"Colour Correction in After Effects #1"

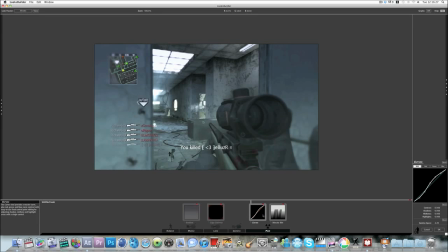4:05 And then we're gonna whap into our curves again, and now we're gonna mess around with these. I hate green. I'm gonna ignore that for the moment.
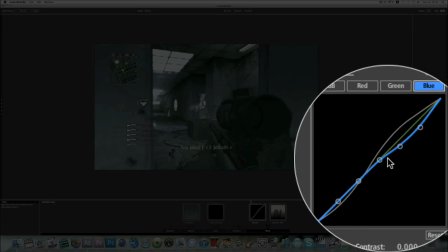4:15 Gonna take down the blues, in fact, in the higher end of the scale, and then take up the blues in the lower end of the scale.
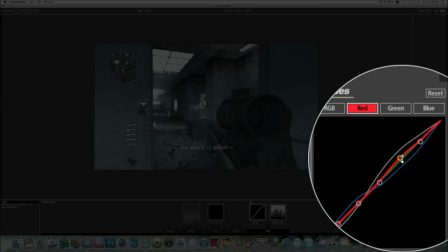4:24 And we're going to go to red next, and we're gonna bring up the reds a tiny little bit
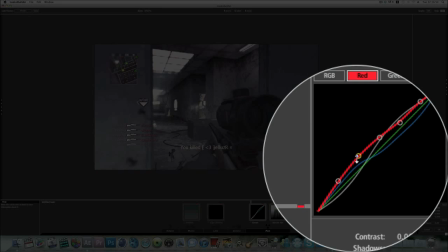4:31 on each sort of point, which gives it sort of like a pinky colour.
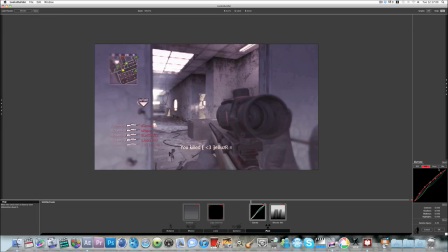4:39 Not gay, but you know, I think it looks pretty cool.
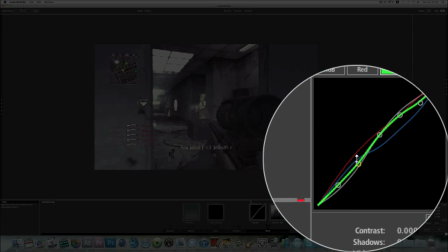4:44 I hate green montages, but I need to bring up the green a little bit to cancel out the blue.
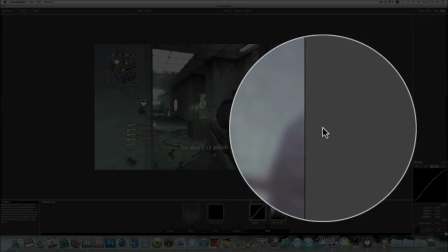4:51 Okay, just gonna be very careful with this. So that sort of got away with the pink a bit.
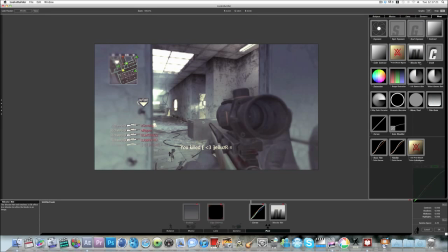4:59 And then what we could add as well is a three-way color correction. Whether that's gone, it's in subject.
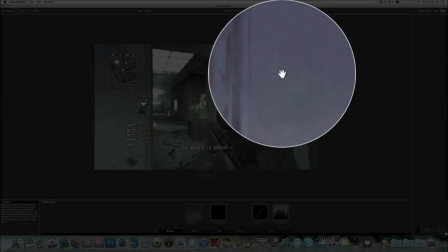5:08 Where's three-way? Is that it? Yeah. Okay.
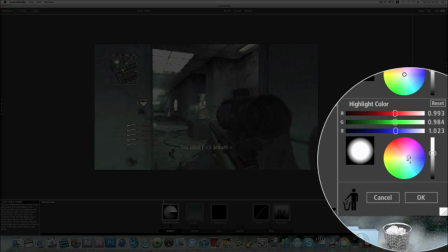5:12 So it's in subject, and I'm gonna bring this to a whitey sort of colour.
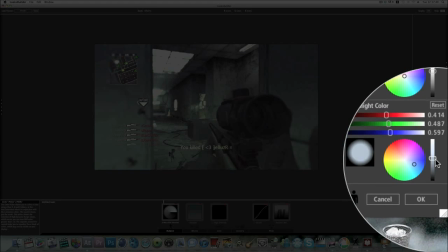5:18 You can mess around with the slider bar, but we don't want to do that too much.
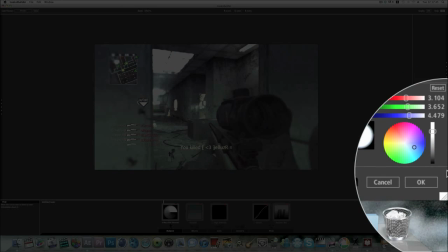5:24 That's just going to make those windows pop a bit. Obviously, you're going to have to change these settings around.
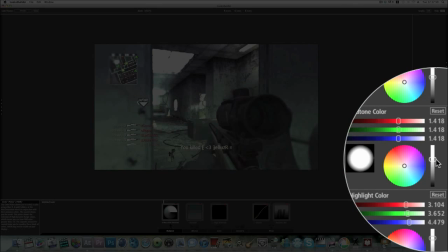5:28 If if you're in a really bright area of the map, you're not going to want to bring these up too much, because the sky is just going to completely dominate it, and I'll show you that afterwards. But I think that looks pretty nice.
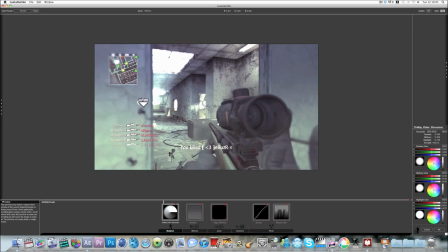5:44 That color correction, it's simple, it's not too crazy, even though I like my crazy color corrections.
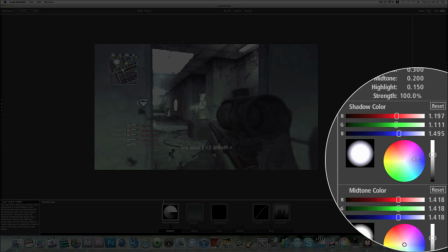5:49 I'm gonna make this one bluish, but not too blue.
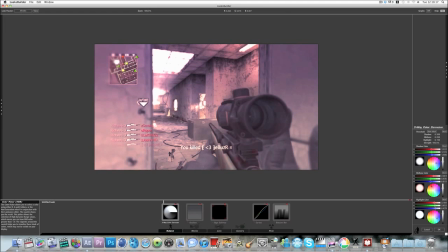5:55 I'm gonna bring this one towards the red, making a nice little color correction.
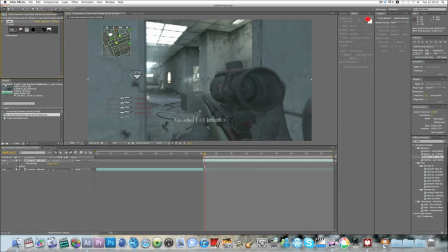6:02 So I'll just show you off, on, off, on.
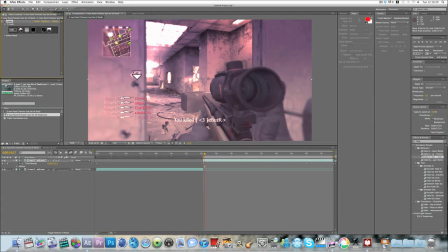6:07 It looks much better. The light pops a bit, as you can see in the windows here, and you can still see everything. It's not like too dark, and it's not too bright.
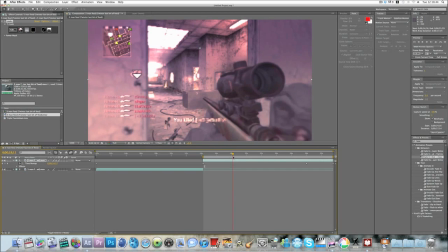6:22 But obviously this is going to change for the clips, and you're going to have to adjust as needed. So I'm just going to get this triple on countdown, and I'm going to plop that on right there, and then we're going
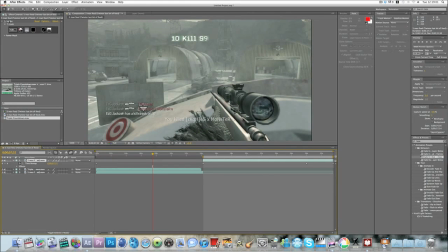6:40 to copy this look.
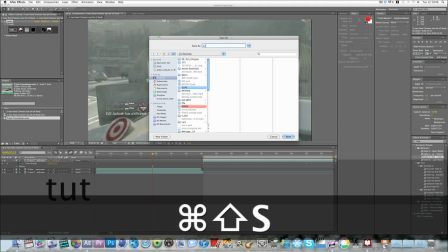6:45 I'm going to save this first though, this tut, because After Effects usually crashes on me at some point now.
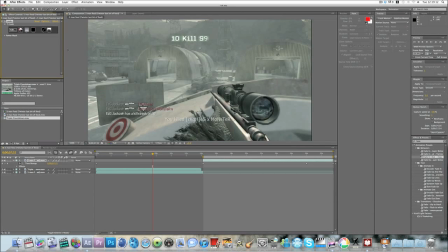6:53 Save, so I'm just going to copy this,
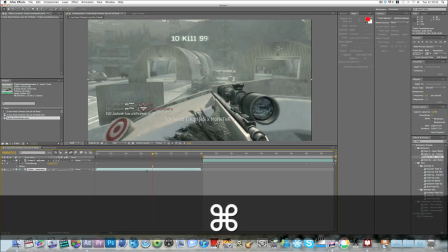6:59 and I'm going to delete that, paste it on, and obviously this doesn't look as good as this one.
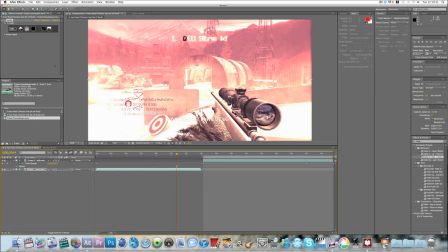7:09 So we're gonna have to mess around. It looks a bit too bright to me. You can't really see the kill feed. So if we go into our thing again,
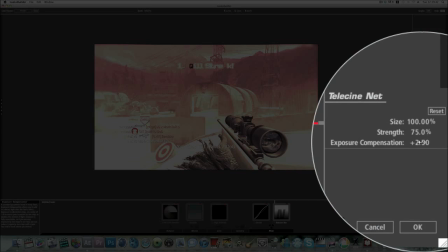7:19 we can go to our TNet and we can take down the exposure compensation a bit, and that's made it look better already.
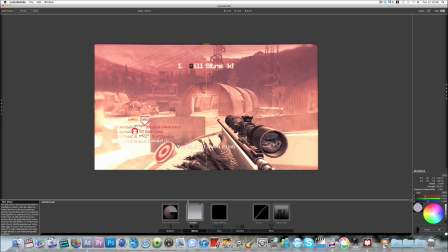7:28 And then we can change our gradient. We can bring this up a little bit and make it, maybe because this map's a bit sort of greeny, we can make it greeny. Or we can make it a more sort of reddish sort of colour.
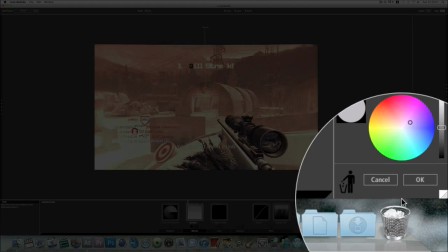7:45 It looks a bit pink to me, so I'm going to make it a bit green, even though I hate green.
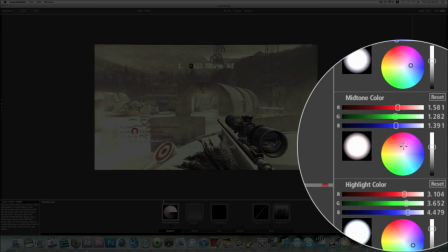7:53 And three-way colour corrector, we're going to bring this more to the blue spectrum,
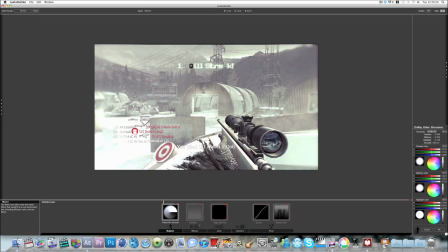8:02 and that looks pretty sweet. Something not quite right though in the kill feed again. I think it's this.
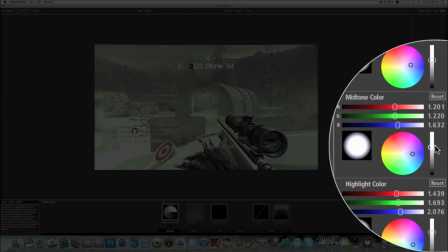8:13 Maybe this.